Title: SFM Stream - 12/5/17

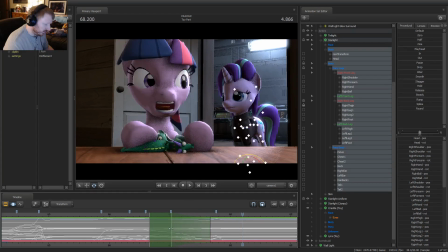(30:55)
Okay, so that's fine. And I do want to shrink this down there.
Knock on my door. Knock on my door.
Okay, so for in this amount of time, I want to take 6 at a time to get the leg down.
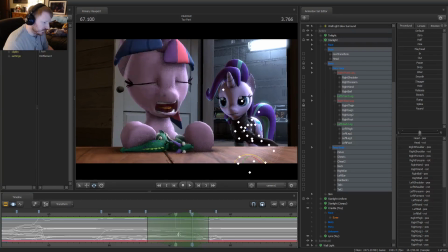(31:13)
I want to try to offset the leg's motion here, so it goes down to there from there.
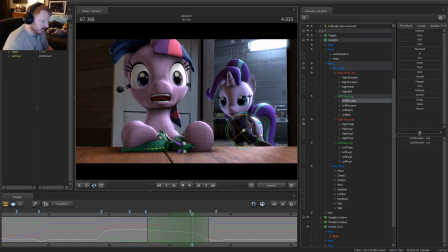(31:19)
So I want to keep the body moving, but I want to make it look like the leg's kind of sticking where it was, at least for the most part. That'll help create a little bit of more reality to it.
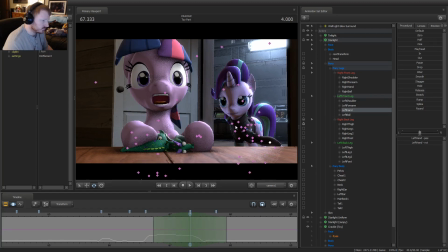Knock on my door! No! Bridge, sir. Never to the bridge, sir. Knock on my...
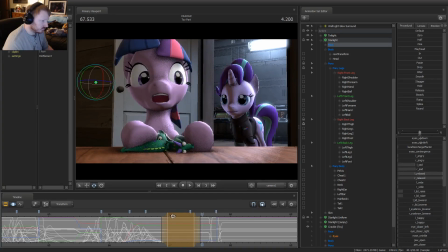(31:56) Knock on my... Knock on my door!
Okay, so this is where the eyes go. Okay. I'm gonna have the
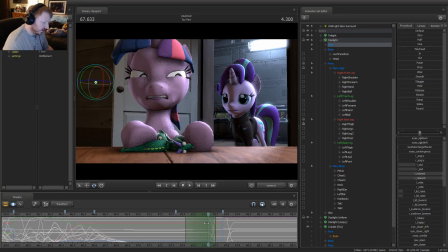(32:13)
eyes look like they're going a little wide, like worried for a minute.
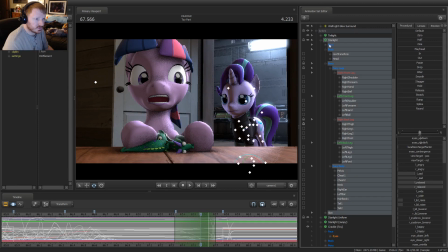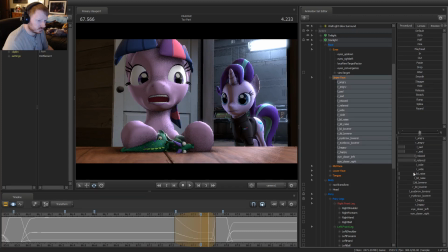Knock on my door! Knock on my... Knock on my...
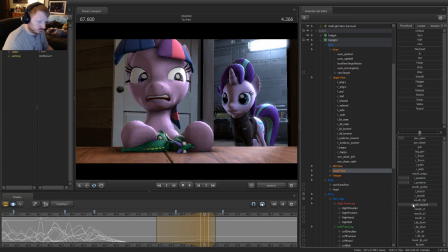Oh, yeah, I don't have some of the other flexes here to make do.
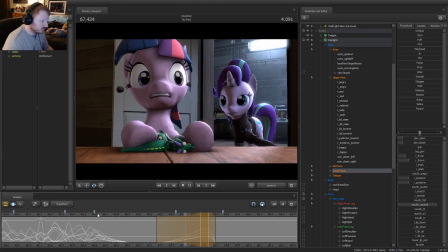(33:00) Knock on my door! Knock on my door!
There we go. That just actually helps a lot.
Knock!
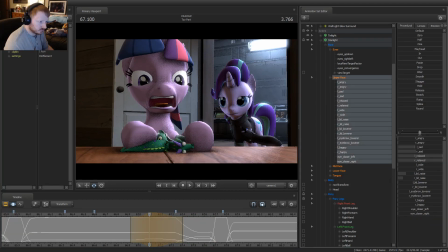Knock on! Knock on! Knock on! Knock on!
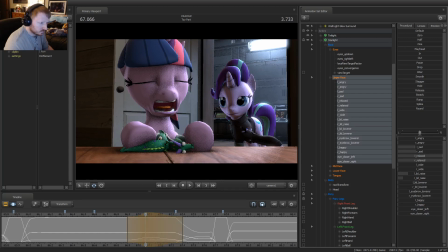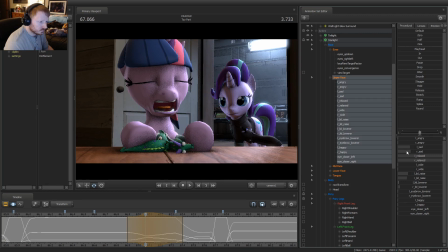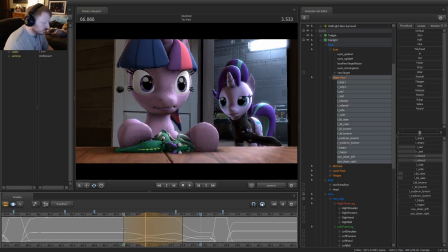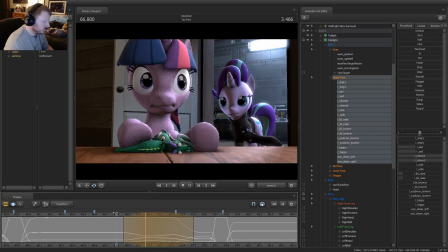Okay.
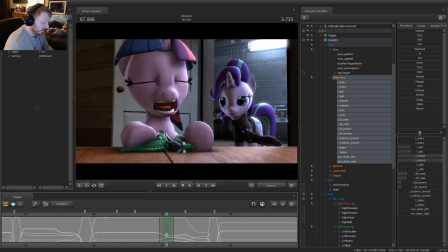(34:15)
Okay, I think I want to do a little twitch with the mouth too. Just a little. Like, I don't need it to be big, it's just about being small.
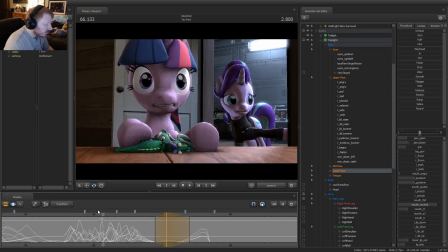(34:31)
That's fine. Okay, I'm gonna do some of the cleanup here too, so I don't need the audio for this.
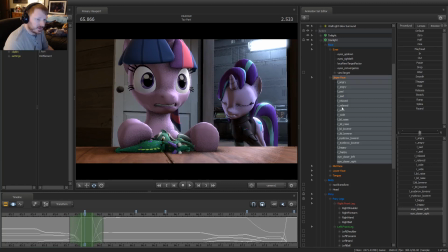(34:43)
Give you guys a break. Okay, so the eyes again. Down.